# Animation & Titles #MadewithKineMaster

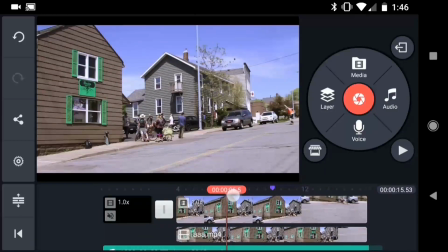Now I'm going to long press on my playhead and jump to my marker.
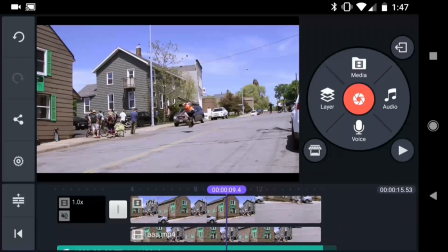Here you can see that the skateboard is about to land, but I want to shift this layer forward a little bit to the point where the skateboard has just touched the ground.
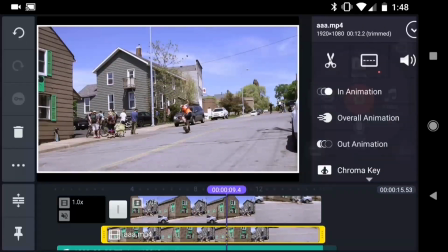Next, I'm going to split this layer at the playhead. Then, on the first part of this clip, I'll use a color filter to change it to black and white.
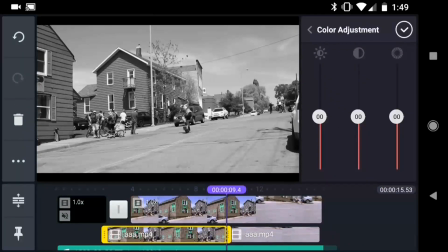I'm also going to use the color adjustment to add a little brightness and a little contrast.
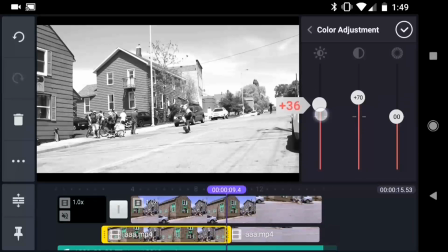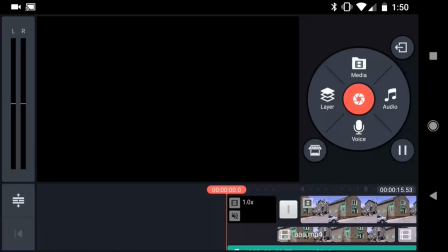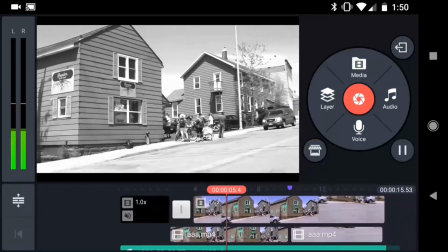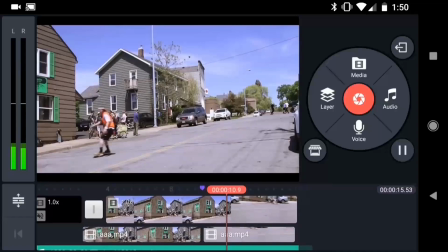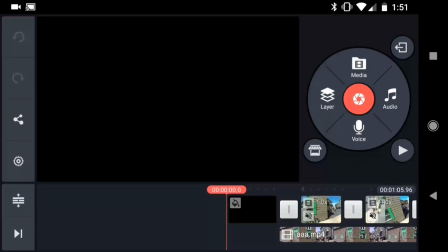Now let's take a look at the original project again for a moment.
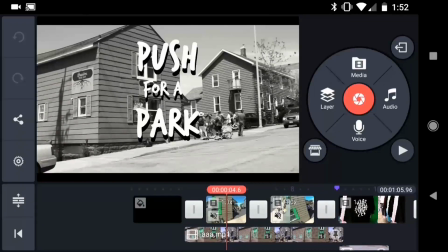For this shot, I knew that I wanted to have a title graphic on the screen, but I also wanted to animate the text off the screen so we could see the skateboarder.
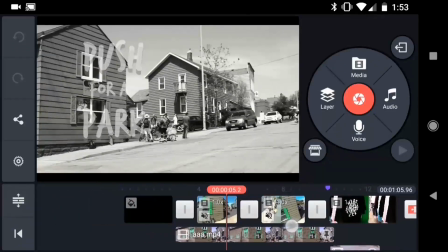I decided to use keyframes to move the text with the camera.
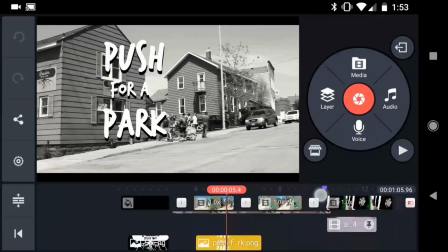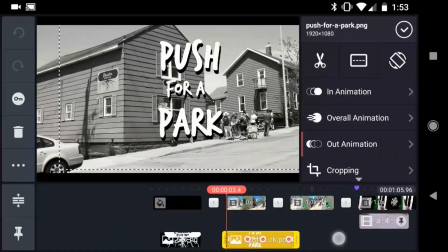This way, the text looks loosely connected to the scene.
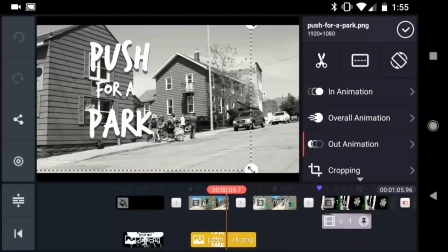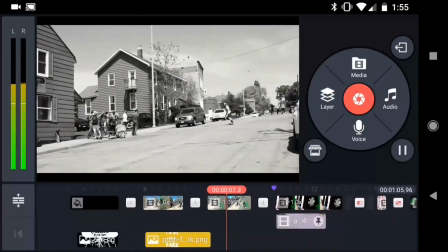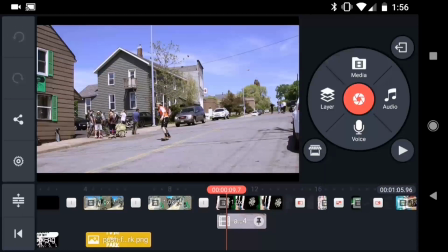Alright, so let's switch back over to the example project and I'll show you how I set this up.
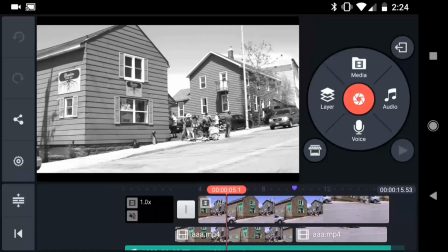Now for this video, the owner of the skate shop wanted to use his own font for all the text graphics.
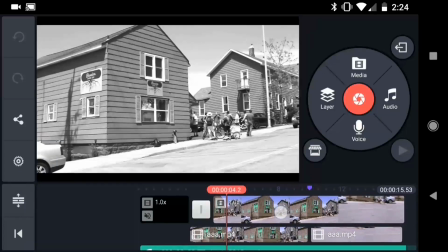So I'm going to import my text graphic as a PNG file.
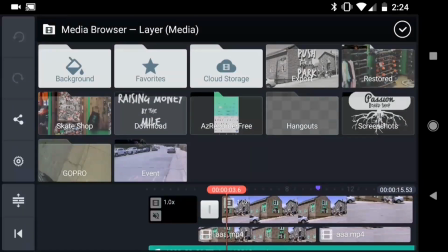I'll tap Layer, Media, and I'll use my media browser to find the text graphic.
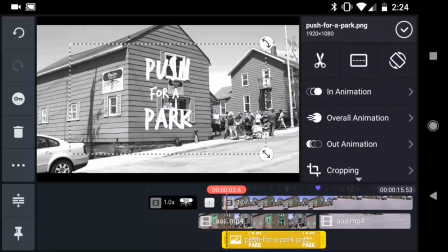And I'll just scale it up a little bit by dragging from the corner.
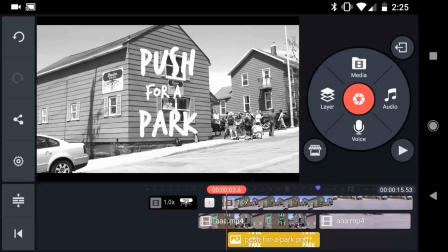Now I want to animate this text with the camera movement. So the first thing I'm going to do is scrub through the timeline and watch how the camera moves.
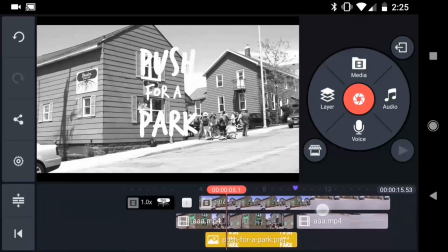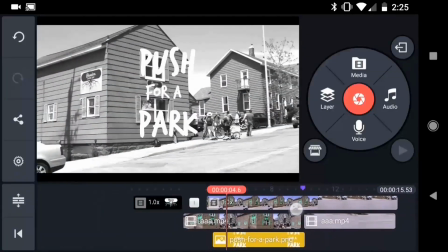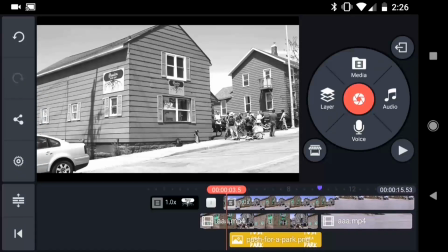All of the skateboard footage was shot handheld to help capture some of that frenetic energy of the skateboarders. And that means that this camera movement is not going to be perfectly linear.
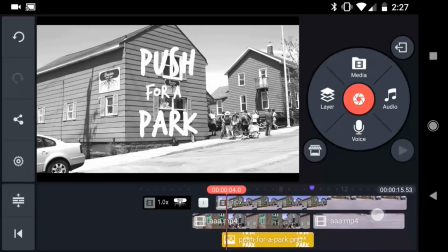It looks like the camera slowly moves to the right before picking up speed a little bit here
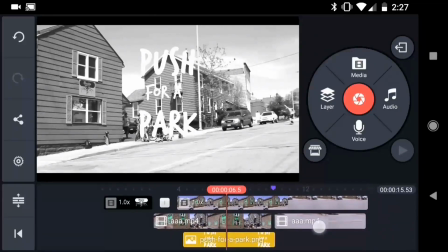and then finally settling on the skateboarder over here.
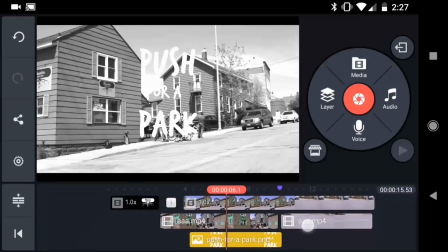The first thing I'll do is trim this layer to where I want the text to come off the screen, right about here.
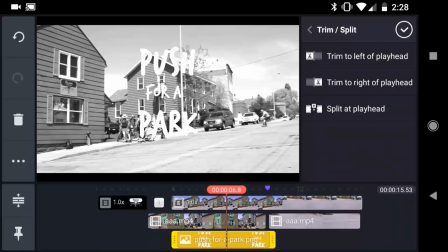I'll tap the scissors icon and then tap trim to the right of playhead.
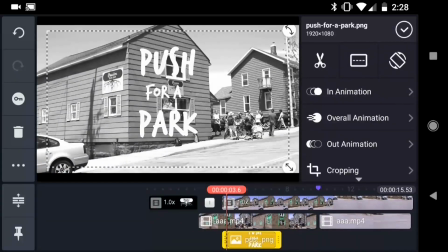Now I'll go back to the beginning of the layer and scrub forward until I see the point where the speed starts to pick up.
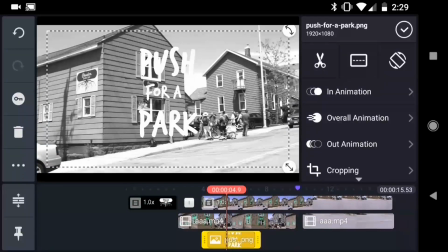Right about here. I'm going to start animating my layer from this point. To do that, I'll tap on this key icon to open the animation menu. Then I'll tap the plus icon to set a keyframe at this point. And what a keyframe does is it sets the layer's properties at a point in time.
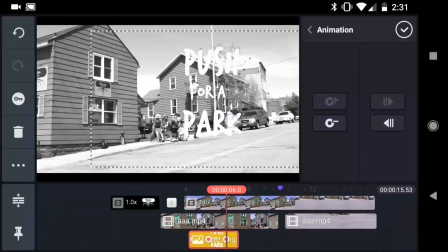So if I move to a different point in time and change the layer's properties, the layer will animate between these two keyframes.
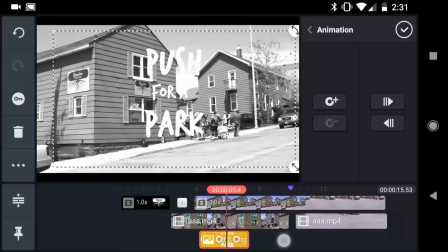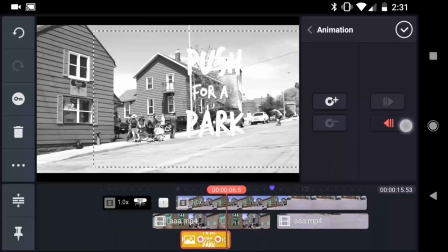To jump back to that last keyframe, I'll use this arrow button. And to delete that keyframe, I'll use this minus button.